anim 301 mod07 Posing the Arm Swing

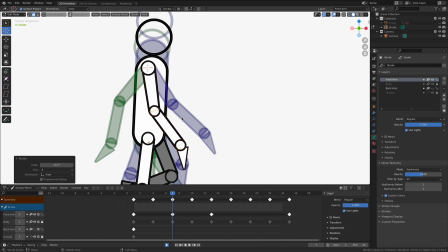[8:19]
If you've ever tried to run without swinging your arms, you know it's very difficult. Same thing when we're walking. We have a lot of quick movement, and then it slows once we get to the peak. So this passing pose resists the idea to have it be boof, dead center. Have it be a little bit forward. Yeah, I like that. Somewhere right around in there. And we're also going to experiment.
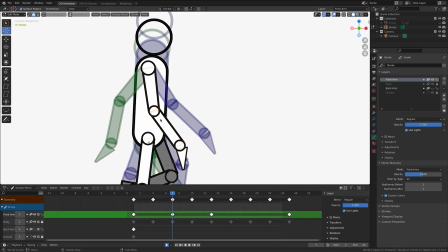[8:42]
With... Oops, excuse me. I did not hit the W key enough.
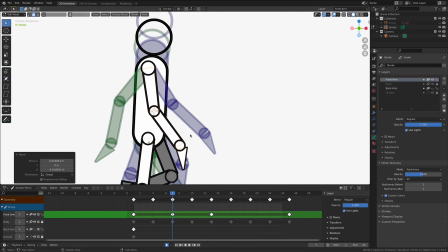[8:48]
There we go, W key to go back into the selection tool.
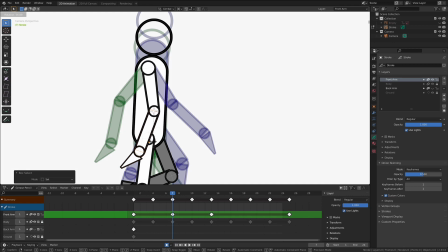[8:51]
And now let's see what happens when we start playing around with his elbow here. We don't want it to be a plank, but what would happen if it trailed like this? We're going to break the bone here. And we're allowed to do this in the art of animation.
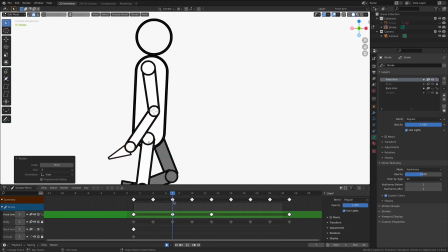[9:07]
By breaking the bone right here in the middle, and I may have done it a little too extreme, by breaking the bone right here in the middle of the animation,
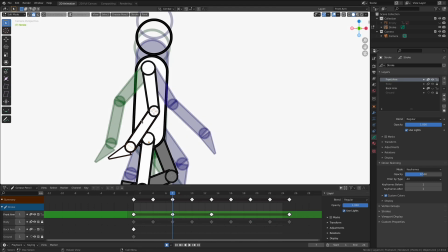[9:16]
we give it a little bit more flexibility because now the rotation here is going to be really quick upward on the forearm, and it may give us a really fun result. I may have gone a little too extreme. I'm going to grab these other parts and pieces in here as well on this animation layer
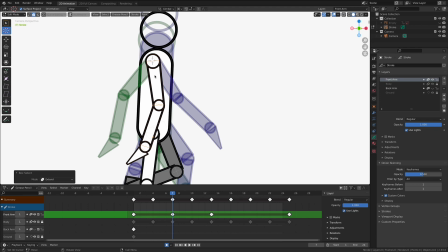[9:35]
and put my 3D cursor back here at the center and rotate it forward. I think I lost some movement.
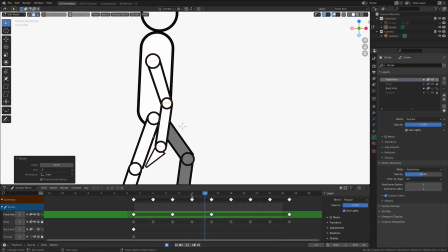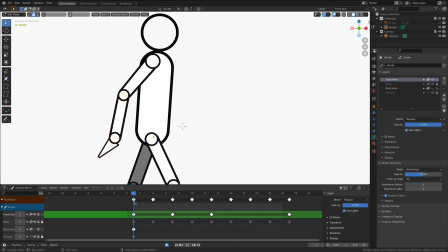[9:49]
It's looking a little odd at the moment because it goes here, and then we haven't animated it up and down yet.
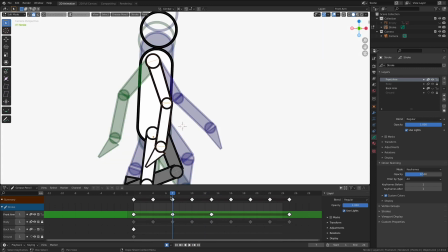[9:57]
That's going to come here in a second. So it's still a little funny because our body is moving quite rapidly behind it, but I'm looking at just the arm.
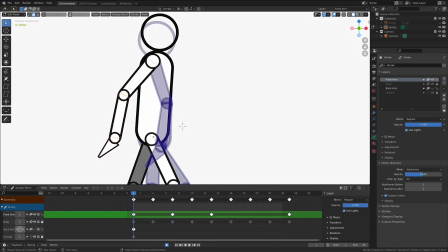[10:05]
If it's helpful for you, and I'm going to do this, I'm going to turn off my body layer.
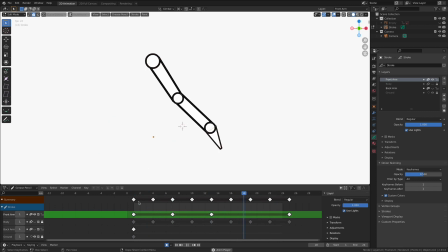[10:12]
Yeah, because now we can play it kind of in an isolated form and get a much stronger understanding of how these poses are working. Now, I like the posing of the upper arm and lower arm. Let's pose the wrist a little bit. It's the one part that didn't get some action here.
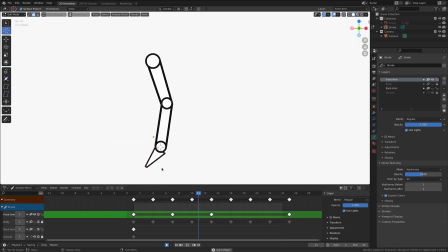[10:28]
And if you look at the way the animation is going, the wrist and the hand really aren't moving at all between the passing and the contact. It looks a little flat and lifeless. So let's give it its own kind of unique moment. Maybe in here, it rotates forward.
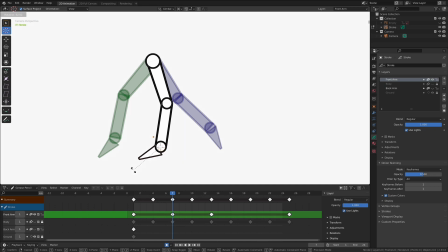[10:43]
Nah, I don't like that. I don't like that. Let's push it back a little bit more, which is going to create a trailing effect.
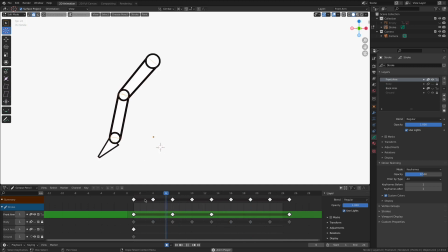[10:49]
Yes. Oh, I like that a little bit more. I've gone a little too extreme on that one pose, so let's rotate it backwards. Yeah, we're getting there. We're getting there. I'm starting to dig it. I'm starting to dig it.
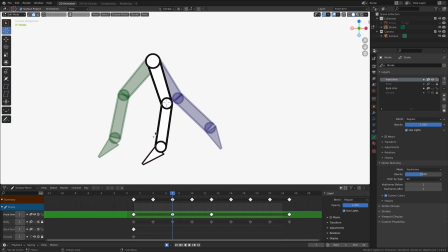[11:03]
Now, the cool thing about working with all these tools inside of Blender is they give us a great opportunity for us to experiment and to explore.
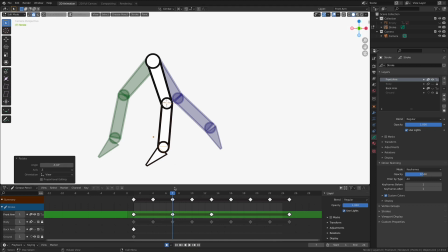[11:11]
Sometimes we don't necessarily have the answers that we're looking for, and that's okay. That's part of the animation process. It really is. We're inventing something new that no one's ever seen before.
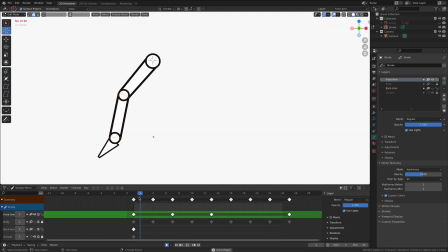[11:23]
And through that process of invention, we're going to make mistakes. Actually, I wouldn't even call them mistakes. It's just we're iterating on the actual design itself. Let's go into object mode. Sometimes when you're in edit mode, these selected wireframes really kind of get in the way of you understanding how this is working.
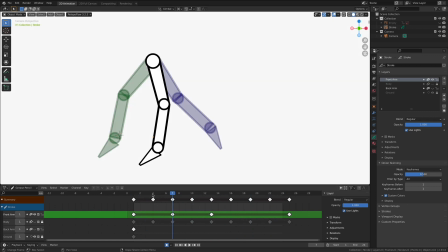[11:42]
Yeah, as a structure, I think this is working out great. Let's continue the animation here, and then we'll go back in and tweak these movements to get a much finer result. All right, so let's go to the passing pose on the back side of the swing,
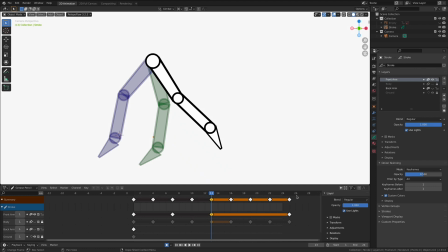[11:57]
because we've already established the contact pose here, and we at the front part of the swing, and then it's going to swing backwards. So let's figure out the passing pose in here, and start to experiment and explore how this is all going to work. Let's go back into edit mode real fast and start selecting our keyframes.
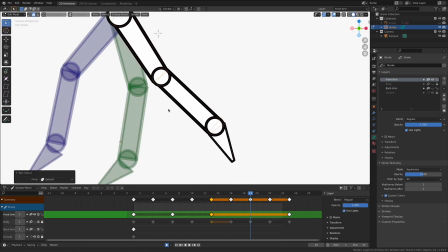[12:19]
Or not a keyframes, excuse me, our drawings.